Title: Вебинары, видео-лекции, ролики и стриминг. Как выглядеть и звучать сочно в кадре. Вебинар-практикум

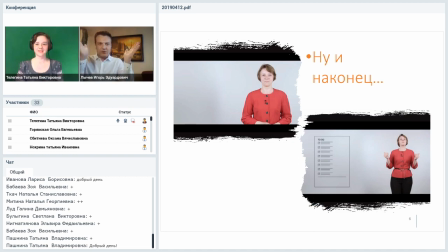Где вот Татьяна с поднятыми вверх руками? Второй нижний. Нижний план. Почему пасхальный, я надеюсь, объяснять не надо, но это, опять же, повторюсь, это телевизионный термин. Да, вот, кстати, вот в этих двух планах очень часто любят снимать,
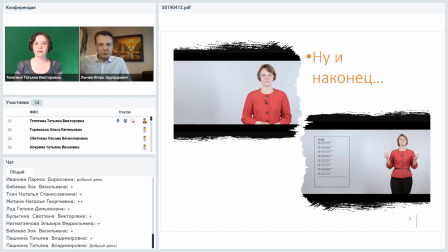проходит запись видеолекций для онлайн-курсов, если их делать в студии, там действительно либо в полный рост, здесь вот я не нашла этот фрагмент, просто не пролистала все, но я помню, что там было и в полный рост.
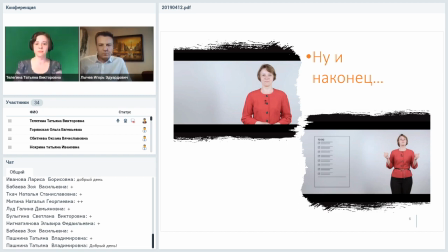И вот в основном на этих двух планах, как приведено здесь, это вот прямо фрагменты из студийной записи с премастера. Сразу чувствуется здесь работа профессионального оператора. Это же снимал профессиональный оператор.
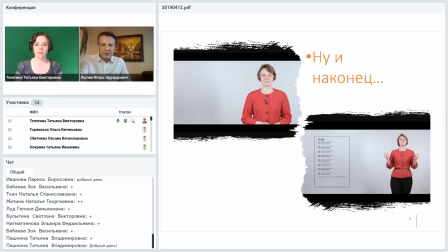Вот сразу чувствуется. Да, то есть да. Это классический поясной план, когда ведущий сидит за столом с руками, да? То есть, ну, здесь стояли. Ну, неважно, тем не менее, это вот тот самый план, когда вот здесь абсолютное ощущение, как будто бы вы сидите за столом.
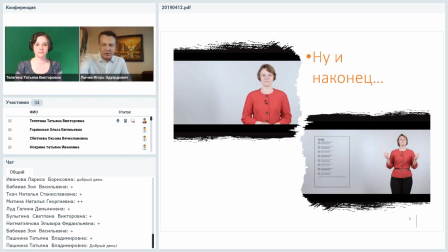То есть это классический поясной план, и это классический пасхальный план, то есть он может варьироваться, он может быть там чуть выше, чуть ниже, не суть. Но вот это вот, грубо говоря, от тазобедренного сустава до коленного сустава,
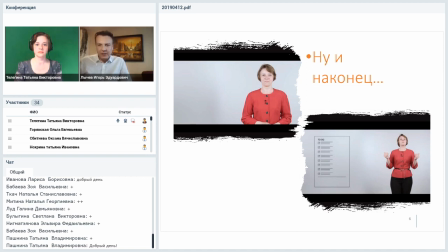вот в этом промежутке варьируется нижний край кадра. То есть вот здесь чувствуется абсолютно классическая постановка, правильно, здесь нет ощущения, как будто это какая-то, знаете, кукла-марионетка в кадре, когда одна голова
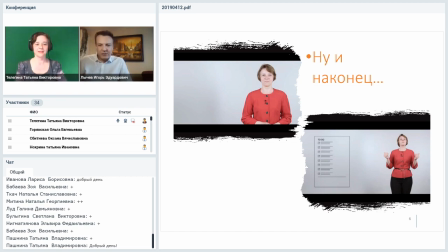танцует по рамке экрана, и нет ощущения незаполненности кадра. То есть абсолютно два классических примера, на которые можно равняться. И, соответственно, от того, на какие планы будут использованы при съемке, будет зависеть и то,
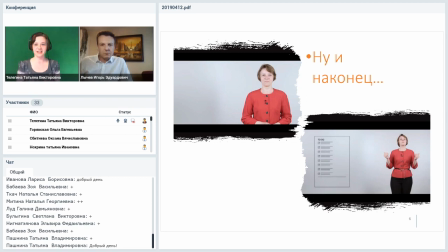как одеваться, что одевать, на что обращать внимание. Конечно, вот здесь, когда речь идет о более таких больших планах, я не знаю, как это правильно сказать, да, когда будут снимать в полный рост, то здесь приходится думать о том,
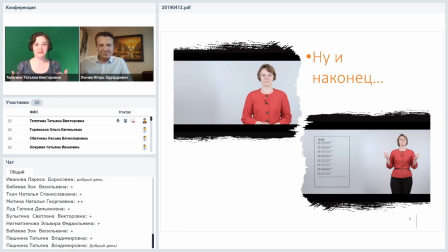как одеться не только сверху, что часто сопутствует ведению вебинаров, да, ну, может быть, ведущим это тоже знакомо, сверху одеться хорошо, снизу можно остаться в пижаме.
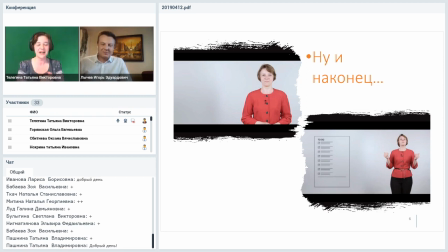Здесь уже так не получится, поэтому прежде чем идти на съемки, надо вообще-то узнать, не прийти в каких-нибудь потрепанных джинсах, и вдруг окажется, что вас будут снимать крупным планом, поэтому это такой вот...
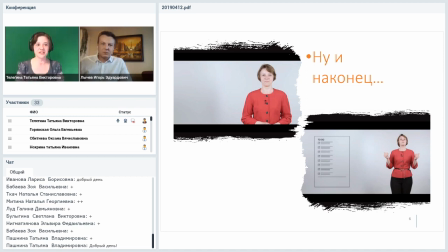Для себя я пометочку сделала в чек-лист подготовки к съемкам, обязательно уточнить. уточнять, как будут проходить съемки. Классическая история, что ведущие информационных программ, которых показывают только работают в шортах,
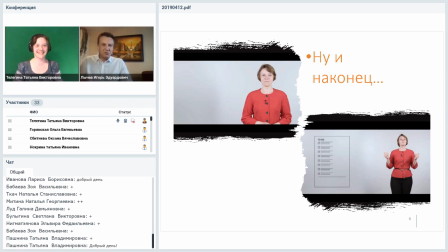в пиджаке сверху или в блузе сверху, и в шортах снизу. Ну, в этом есть. Игорь, это миф или это реальность? Я не буду развенчивать мифы и реальности всегда по-разному, но я могу сказать точно, что, например, вот на НТВ был такой ведущий Михаил Осокин, вы наверняка его тоже хорошо помните.
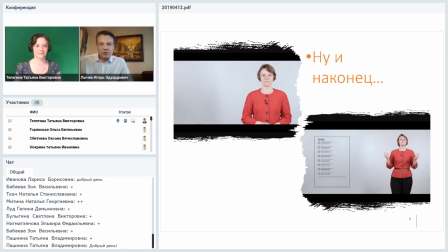Вот. Вот Михаил Осокин, как правило, работал в потертых, потрепанных джинсах, ну, любимые вот у него были такие джинсы, в кроссовках, в растоптанных, здесь это необходимая мера, потому что у него больные ноги были, ну, собственно говоря,
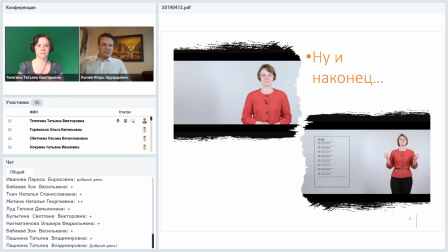больные ноги. Так вот, то есть нижняя часть – это потрепанные джинсы и растоптанные кроссовки, а сверху – это пиджак и рубашка.